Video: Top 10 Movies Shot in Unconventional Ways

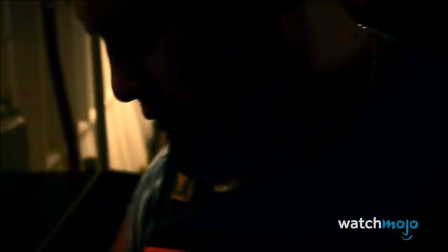[4:10]
Despite it being another film shot with GoPros and other cheap digital cameras, Leviathan could not be a more different movie from Hardcore Henry. A documentary focused on the fishing industry, the film immerses viewers in the lives of those on the boat.
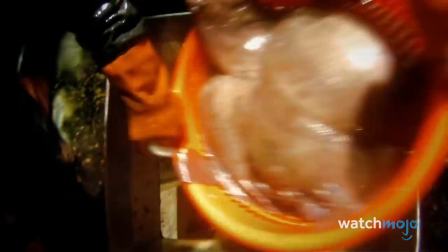[4:23]
By having these handheld cameras strapped to everything from the boat, to the men working on it, and even the fish themselves,
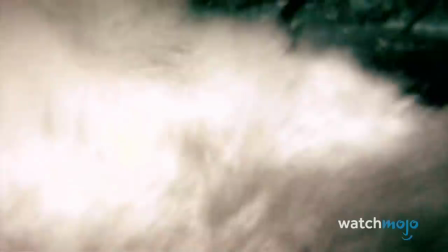[4:29]
Leviathan gives a harrowing look at the toll the fishing industry takes on the ocean and the fishermen, all without offering any commentary. or even containing very much dialogue.
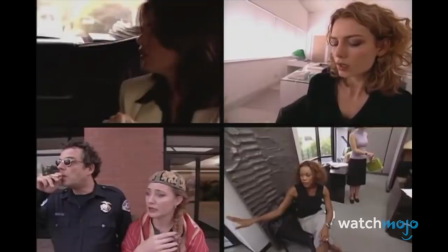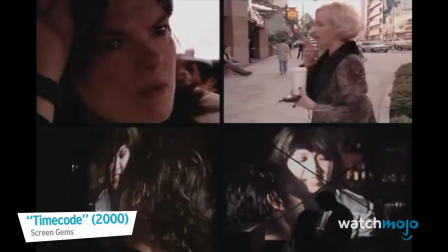[4:44]
Number 4.
Timecode We really need to have a serious talk about this, about Alex being late.
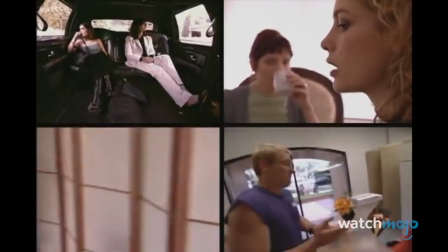[4:49]
Like Russian Ark, this is a film that was only possible because of digital technology and the ability to shoot a single take continuously for its entire runtime.
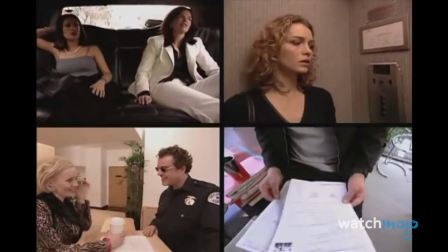[4:58]
Coming from a time when digital filmmaking was still in its infancy, movies like Russian Ark and Timecode were experimenting with what was possible with the new format.
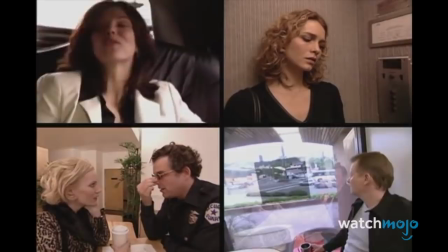[5:06]
This film follows four different people in real time, in a split screen into four quadrants, as they interact and conflict with each other.
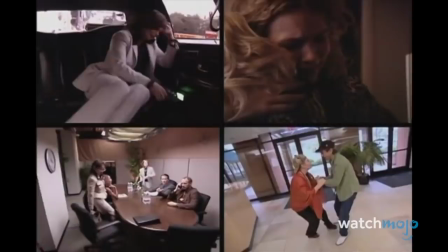[5:14] Really? That's your agency?
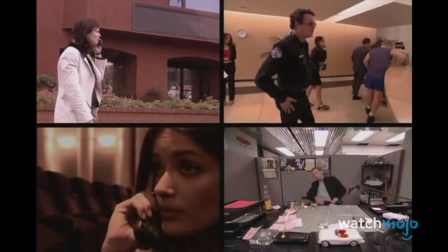[5:16]
The movie also features improvised dialogue and a sound design that highlighted whichever of the four segments was the dramatic focus of the moment.
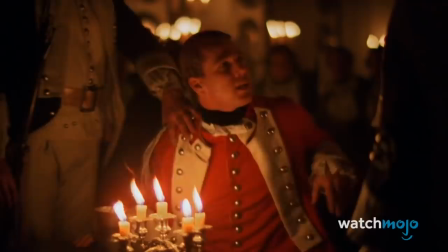[5:23] I'll be fine. Just go home.
Number 3.
Barry Lyndon Fight him sword or pistol, captain as he is.
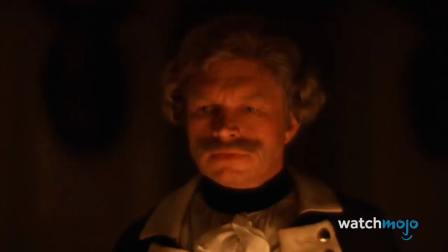[5:30]
Stanley Kubrick has been hailed as one of the world's best directors for his mastery of cinematography and preference for shooting in innovative and unusual ways.
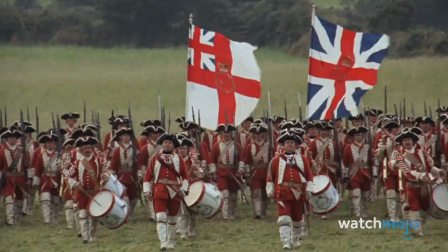[5:38]
His film Barry Lyndon is no exception. Kubrick, along with cinematographer John Alcott,
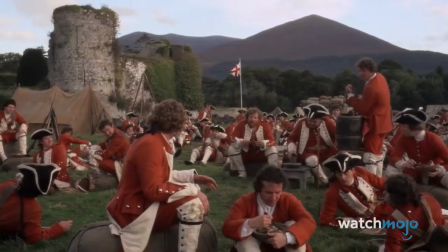[5:43]
painstakingly recreated the feel of Europe during the Seven Years' War, using an aesthetic reminiscent of British painter William Hogarth.
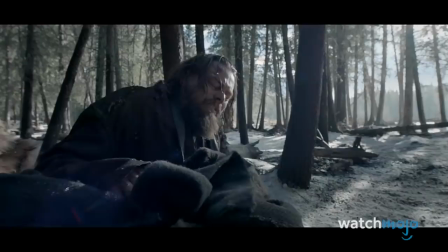[5:50]
Kubrick's most unheard-of decision to shoot largely with candlelight instead of electricity helped achieve this unconventional look.
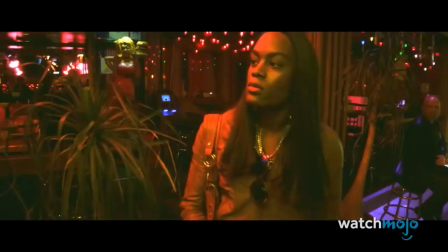[5:57]
Years later, another master filmmaker, Alejandro G. Iñárritu, would also shoot The Revenant using all-natural lighting.
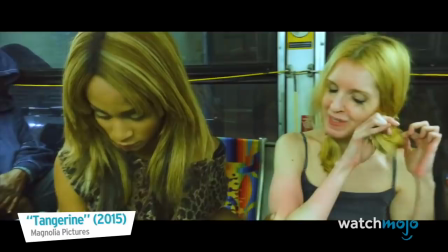[6:04]
Number 2. Tangerine Film shot using iPhones have become more and more common
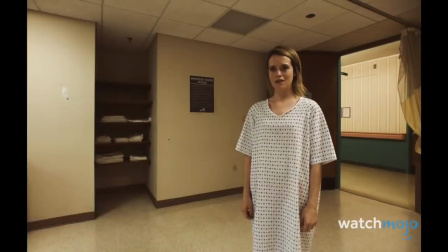[6:11]
due to the pervasiveness of the technology and the close personal feel that shooting with a single handheld gives.
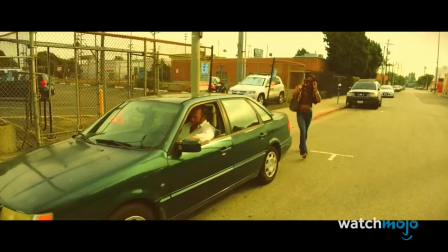[6:16]
Even big-name directors have begun to experiment with iPhones to shoot their films, as Steven Soderbergh did with his psychological thriller Unseen.
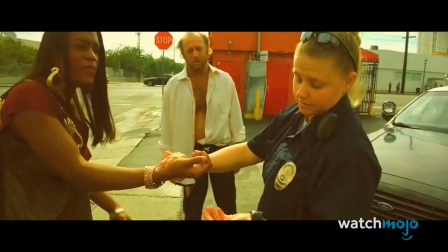[6:23]
The first feature-length film shot in this way to make major waves, however, was Tangerine, which premiered at the Sundance Film Festival and was quickly lauded by critics.
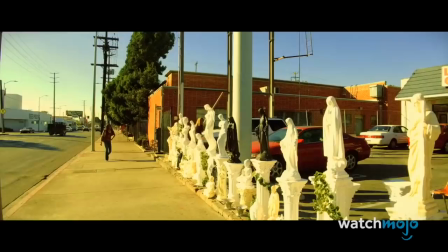[6:32] He owes me money. I didn't owe you money. $40? I don't even know her.
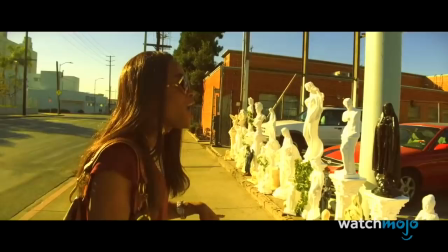[6:36]
The film utilized three iPhone 5s, bolstered with apps and devices like clip-on aperture lenses, to complete the cinematic feel.
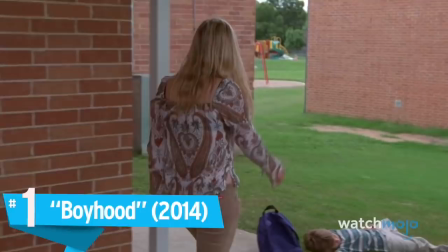[6:43] That's it, I'm going home.
Number 1.
Boyhood Hey, love, are you ready?
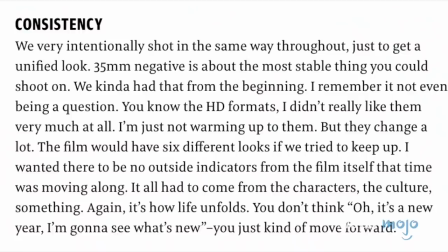[6:48]
In Boyhood, the main character gradually grows up before the audience's eyes, in a way that a film shot in a traditional time frame could never hope to do.
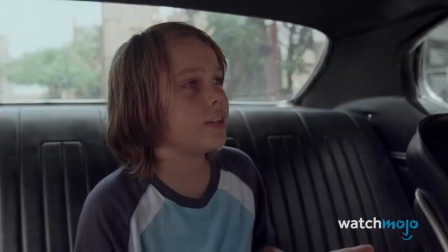[6:57]
Director Richard Linklater actually shot the film over the course of 12 years, shooting once a year and maintaining the same cast throughout.
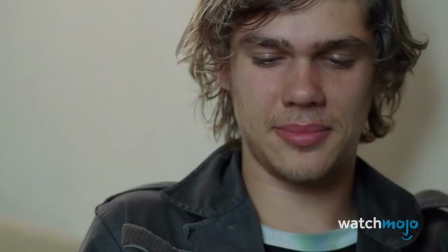[7:03]
The audience gets to watch the film's main character gradually grow from a 6-year-old to an 18-year-old, ready to head to college.
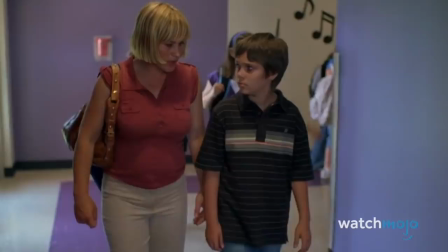[7:10]
Naturally, shooting on such a prolonged schedule presented some interesting challenges,
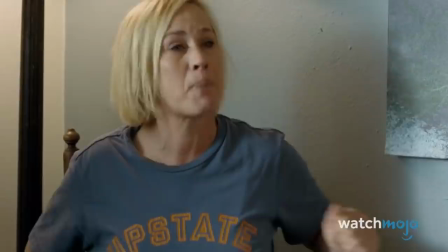[7:14]
including keeping consistency and shooting in a format that became increasingly outdated as production continued.
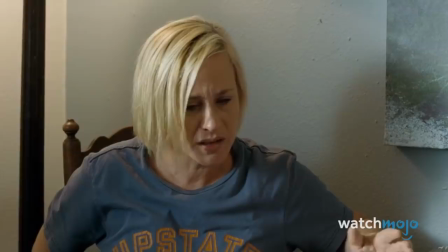[7:20] Aren't you jumping ahead by like 40 years or something? I just thought there would be more.
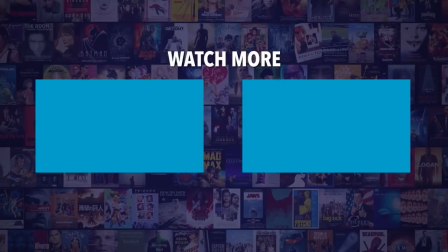[7:28]
Do you agree with our picks? Check out these other great clips from WatchMojo, and be sure to subscribe and ring the bell to be notified about our latest videos.